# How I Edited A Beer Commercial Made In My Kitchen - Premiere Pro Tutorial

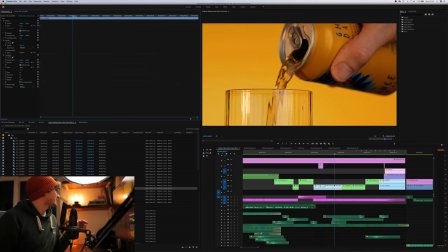It's also got it punched in on the transform. So if we take off all of that, and we take all of that, that was the shot. Put it back on, and that is the crop we end up with. If we play it like that.
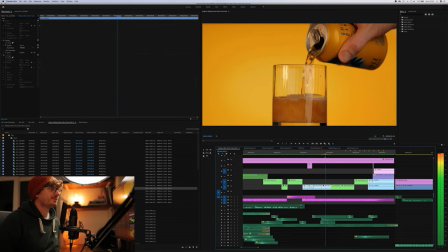See, it's a bit boring, isn't it, without the action.
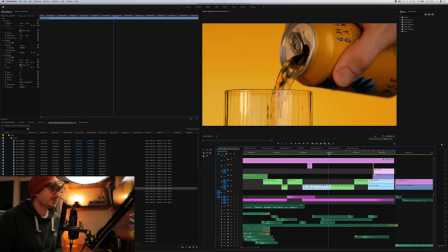That's why with most of my shots, I add a little bit of a scale adjustment. Put that one again.
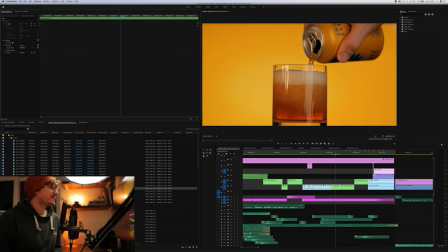Hide that. Yeah, it hasn't got the drama. Where as soon as you add the scale, it suddenly is a good build. Especially when you're combining a speed ramp on it. Because if you look at that,
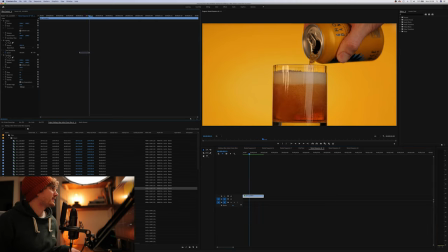that's going from 400% down to 100% in already slow motion. So filling up, boom, which worked really well for kind of like this cloud buildup in the glass.
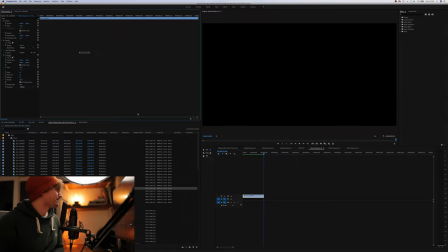Yeah, happy with those. Those came out great. That's it. Any questions, let me know down below. Did anyone spot also the little beer ad teaser I put on right at the beginning of the film? It was supposed to fool you as if like it was an advert put on there from YouTube and you were trying to click. Let's have a look.
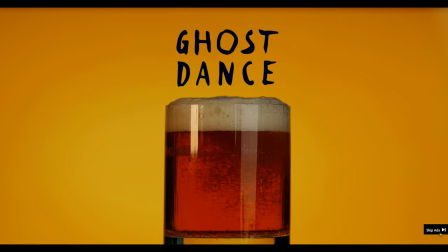You see, you got the mouse trying to quit and they can't. It was just something to try and fool you, and I'm not sure if it did or didn't, but yeah. I had fun at least thinking it might have caught you off guard. Anyway, that is it for this video. A lot of useful knowledge, I hope. I'm not even sure if I did give much away. Basically, my biggest take home from this for anyone that wants to get more content like that is just to practice your keyframes, literally. I'm using keyframes on pretty much every shot, whether it's your standard keyframe, just a nice little slow zoom in, learn what each of the modes do, Bezier, linear, easing in, easing out. It's a lot to take in, but you'll see the results only by practicing yourself. And then also explore that transform if you have Premiere. It's powerful, I'd say, and amazing. And it can create some really cool results. You know, just practice using them on some footage that you might already have, and you too can create cool content like this, if you think it's cool. Hopefully you liked it. Sorry it was so long. It didn't intend to be this long, but maybe there's some useful knowledge there. So I'm sorry it's long, but it's over now. So if you stuck around to the end, my God, thank you for that watch time. And if you like it, why not like it? If you want to subscribe and follow me on this journey to becoming a YouTuber, then why not hit that subscribe button? I'll see you in the next video, and bye for now.
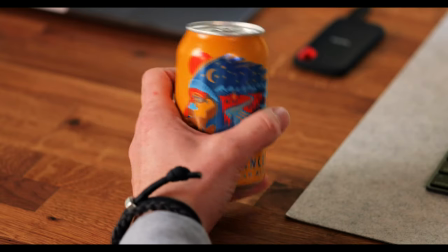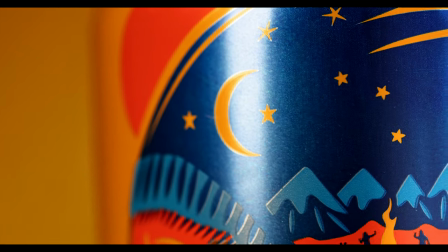Join the dance. Release the fire inside. Under the moon and stars, feel the flow in your veins.
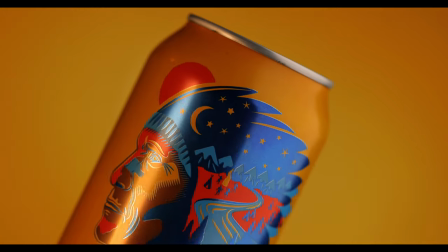The ghost art shall reunite the living and the dead to bring peace, prosperity, and unity to Chinookan tribes.